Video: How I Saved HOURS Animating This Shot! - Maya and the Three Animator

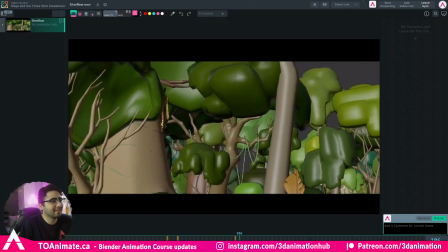You guys can see here her legs gonna stretch quite a while just because I didn't have too much time to work with, and I needed her action to register.
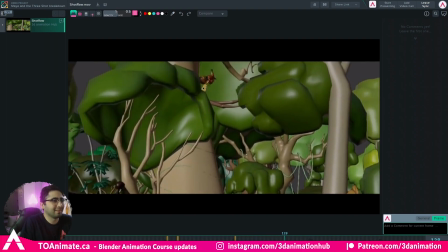And unfortunately, this part, I really like this part where she lands on her sword.
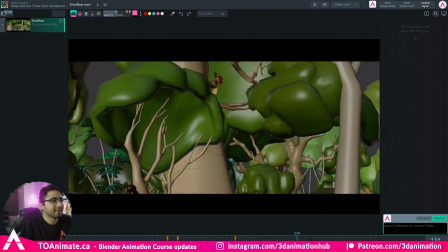I guess different frame rates keep making it stick, but she lands on her sword and she pushes herself upward with her sword here,
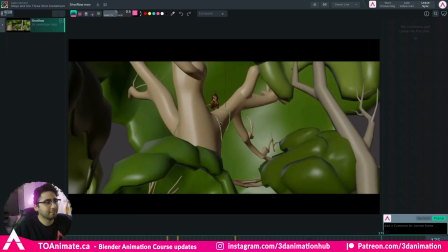and that part actually kind of gets missed in the render. But anyways, that's how I saved myself hours and hours of work.
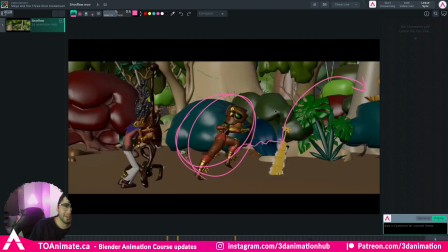I did the entire animation with a little sphere, and including the squash and stretch and all the arcs, and I sent that to get approved by my lead, the best lead, Kale Hotchkiss.
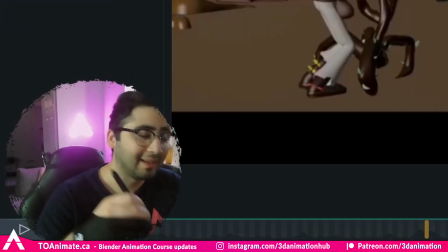He approved the action, the sphere action, and after that it was just a piece of cake if the cake was on fire and made out of metal.
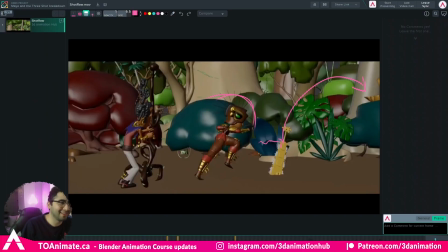But still, it made it a lot easier to tackle this shot, because all I had to do then was match Maya the main character, inside where that ball was.
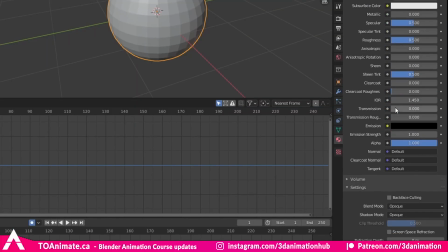And what I did to make the process a little bit easier is I added a texture to the ball, went all the way down here, custom properties, or sorry, viewport display.
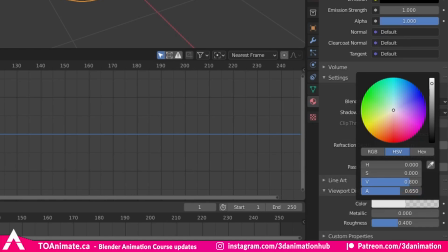I clicked on color, and I would just reduce the alpha, and I had it at like, I don't know, like 10%.
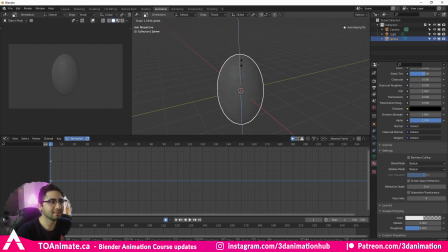But then I could actually see where the ball was, and at the same time I could just place Maya.
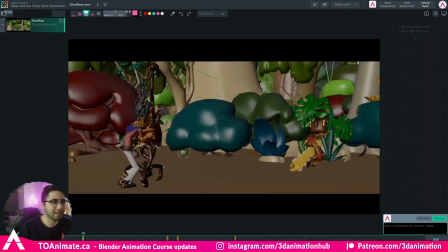I would place Maya inside of the ball. So here, for example, I would have the ball squished or squashed, and then here the ball would be stretched, and all I had to do was place Maya, make sure that Maya is inside of that sphere. With this method, you know, obviously I didn't come up with this method, this is a known method,
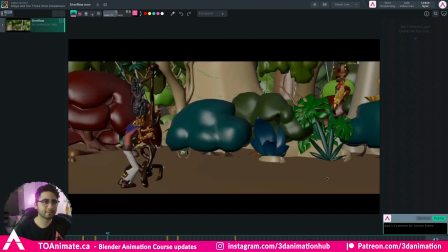but it works really well for big body mechanic shots like this, because everything you animate is essentially a ball.
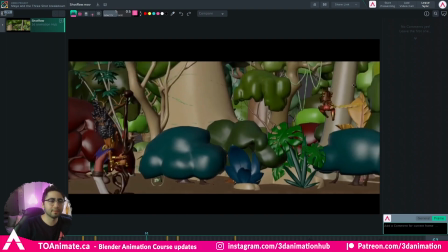When you learn to animate a ball, you're technically learn to animate everything else, because all the joints, you got to think of them as a ball, they move in an arc, all the hand, the head, the hip, everything is just a sphere. I keep mixing ball and sphere, but I mean sphere.
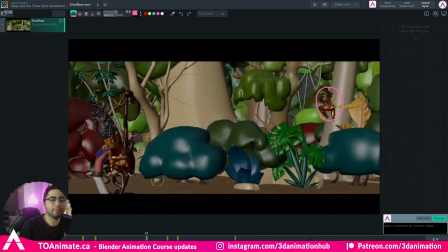So, but knowing where the ball was, knowing where the sphere was, and where the sphere was going, let me know that where Maya is going, and that really helped coming up with the poses.
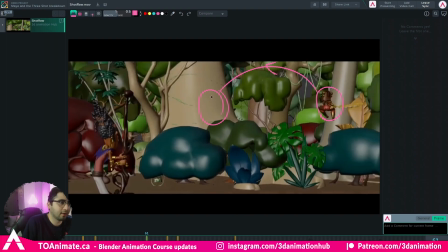Because knowing she's going to travel in this arc and landing here at which time allowed me to come up with poses. So then I could easily say, okay, well, she's gonna be like stretched here because the ball is stretched here,
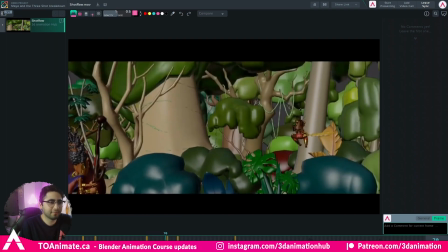and so I'm gonna make her leap off with one foot, be super stretched, float around here a little bit,
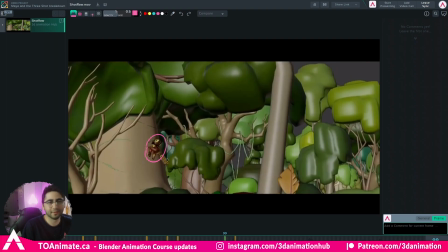and then land with the other foot and squash down here, you know? And I could just very easily come up with the poses. If I didn't know the path she was gonna travel, I would have had a really hard time coming up with poses, not knowing how she's gonna lift off here, not knowing how she's gonna land here,
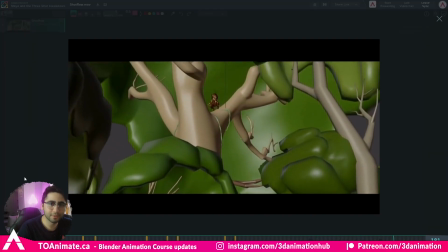and I would have wasted time experimenting with different poses. And then once the poses were done, the blocking almost instantly got approved.
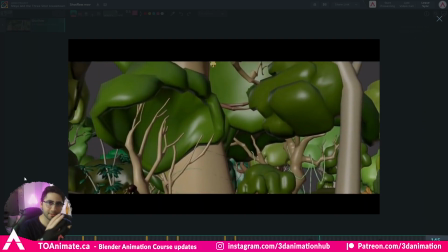I did have to shift some of the geo as mentioned before, but that wasn't a big issue.
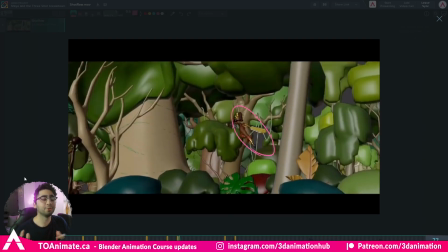I just shifted her entire pose to where the new geo was, the new trees, the new background and everything.
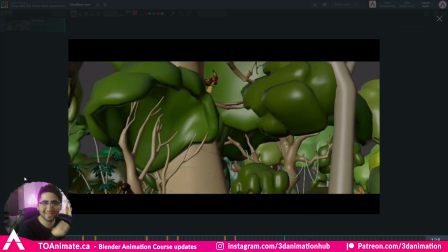And it was a lot smoother sailing, as smooth sailing as you could have with animation,
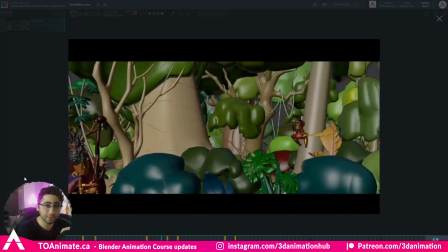because I animated the entire action with a sphere first, and that was approved. So some other things to, of course,
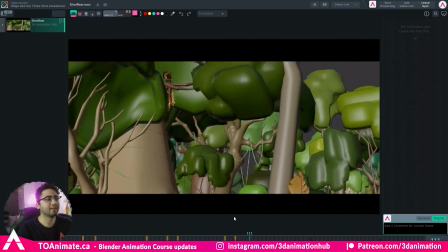always keep in mind is stretching the character to have the action read when you don't have a lot of time.
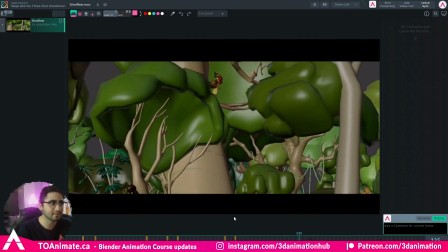I talk about this a lot in my reaction analyses, I don't know.
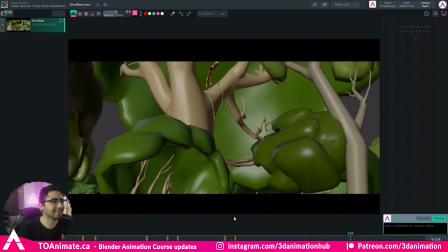The other thing is keep in mind arcs.
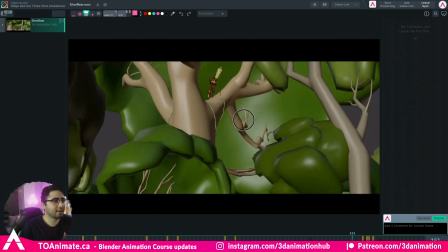Like if you guys pay attention here to Eagle Claw kind of travels down in an arc, making this sort of motion.
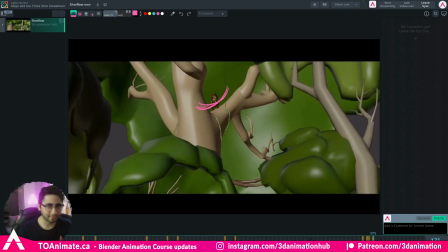And again, you don't see every single frame, but because I stretch the sword and I curve it and I have it follow an arc, it just registers in your head, even though it just happens in 4 frames.
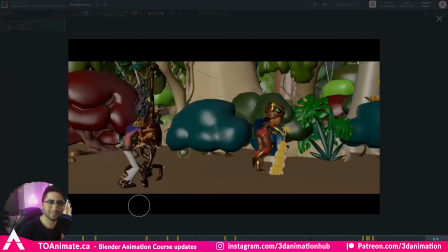There you go. And yeah, that's that. I hope you guys learned something.